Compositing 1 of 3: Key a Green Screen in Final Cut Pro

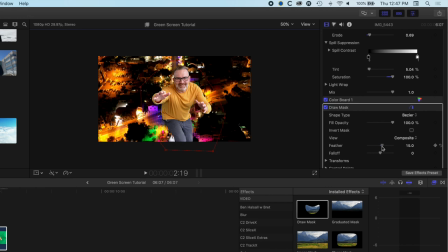And if we want, we could feather it a little bit.
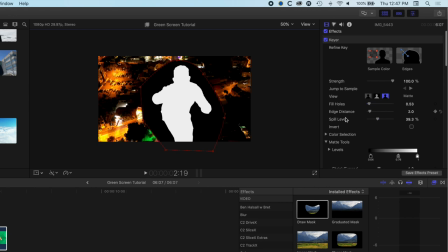There might still be some bits of gray in the edge around here, depending on how good your keying is for the color key. So a little bit of feather in the draw mask isn't always a bad thing, just to kind of make sure that you blend in to that background image as well.
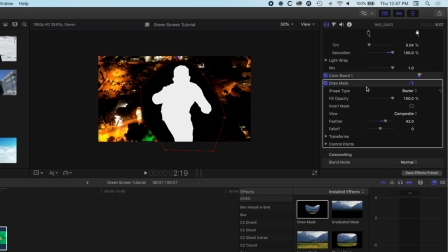I don't have any hard lines that pop up when you export things out. So we'll scroll up and go back to our composite here.
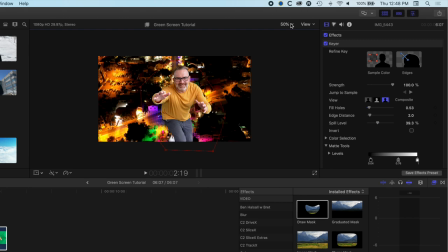And so now you can see we've got a pretty good key and mask for our image.
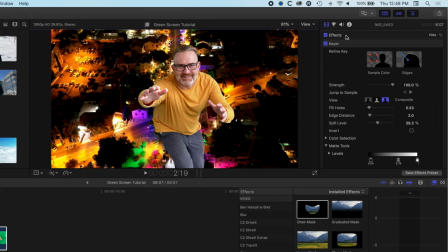So if I want to get rid of this red line, again, if I just click at the top here on effects,
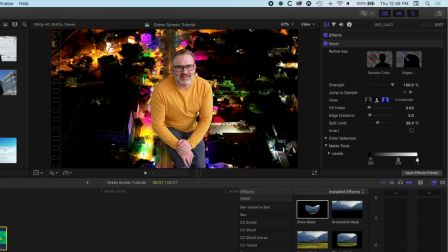it will deselect the draw mask, and I can now kind of play this through.
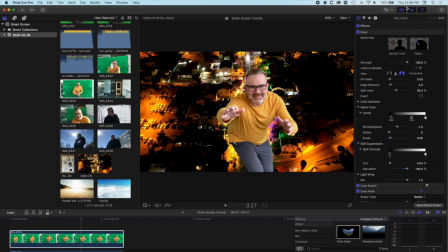And we have a pretty good mask. I'm having a look at the edges here. I might also just kind of stretch this out.
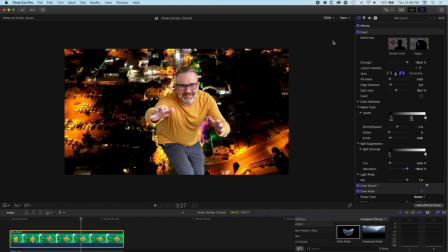I'm going to hide these things across on the left, and we'll go to 100% and then play this through.
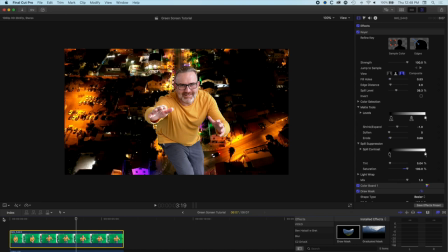And I'm just pausing it. Sometimes on the playback, things don't render in full quality.
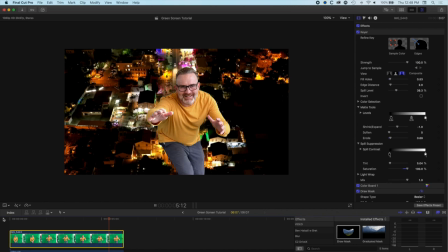You might sometimes notice a little bit of fuzziness around the edges. So I'm basically playing it and then just pausing it to make sure the different parts of my video are sharp. And that actually looks pretty good. So basically, these are our keying effects in Final Cut Pro 10.
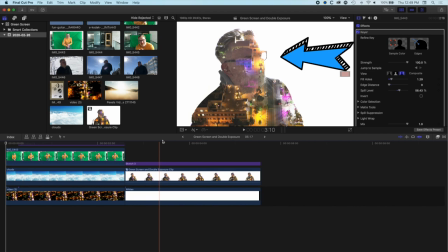We will go on in our next tutorial to have a look at how we kind of make this double exposure effect. And then we'll have a look at how we kind of animate
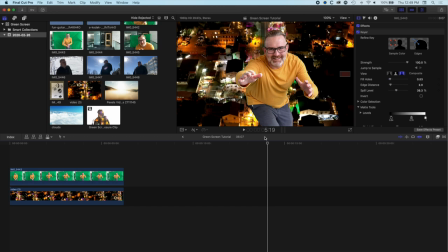these green screened or kind of composited effects to add a little bit more to it.
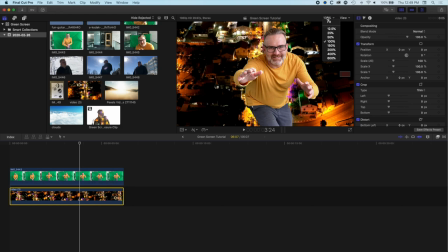Oh, one more quick thing as well. Backgrounds aren't always as saturated as your foreground.
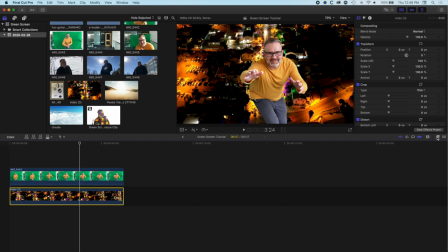So what I'll often do with a background here is if I come to my effects, I might do two things. One is grab a little bit of a Gaussian blur, so the background is just a little bit out of focus.
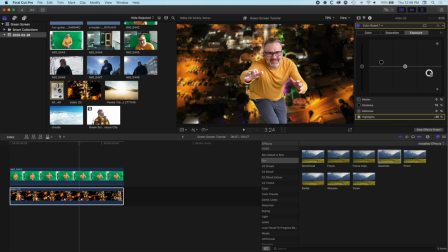And then also come into my color options and my exposure and just wash it out a little bit. So just drop the contrast a bit so that basically your background is not more contrasty than your in focus kind of foreground, which is kind of a bit of a weird thing for someone flying over a city.
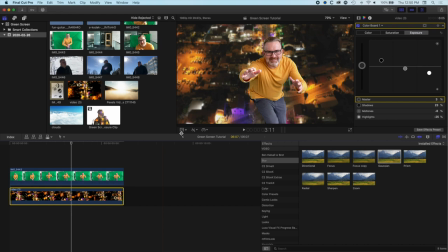But there we go. We might also
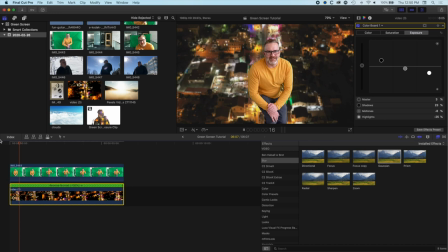reverse this clip as well so that we're kind of flying in the same direction as the camera's moving in the background as well, to make it more realistic. So that's a quick overview of how to green screen. We'll go and have a look now in the next tutorial at how we create this double exposure effect. And then we'll go on and have a look at how we use the arrow pop tools from Stupid Raisins that you can get on FX Factory.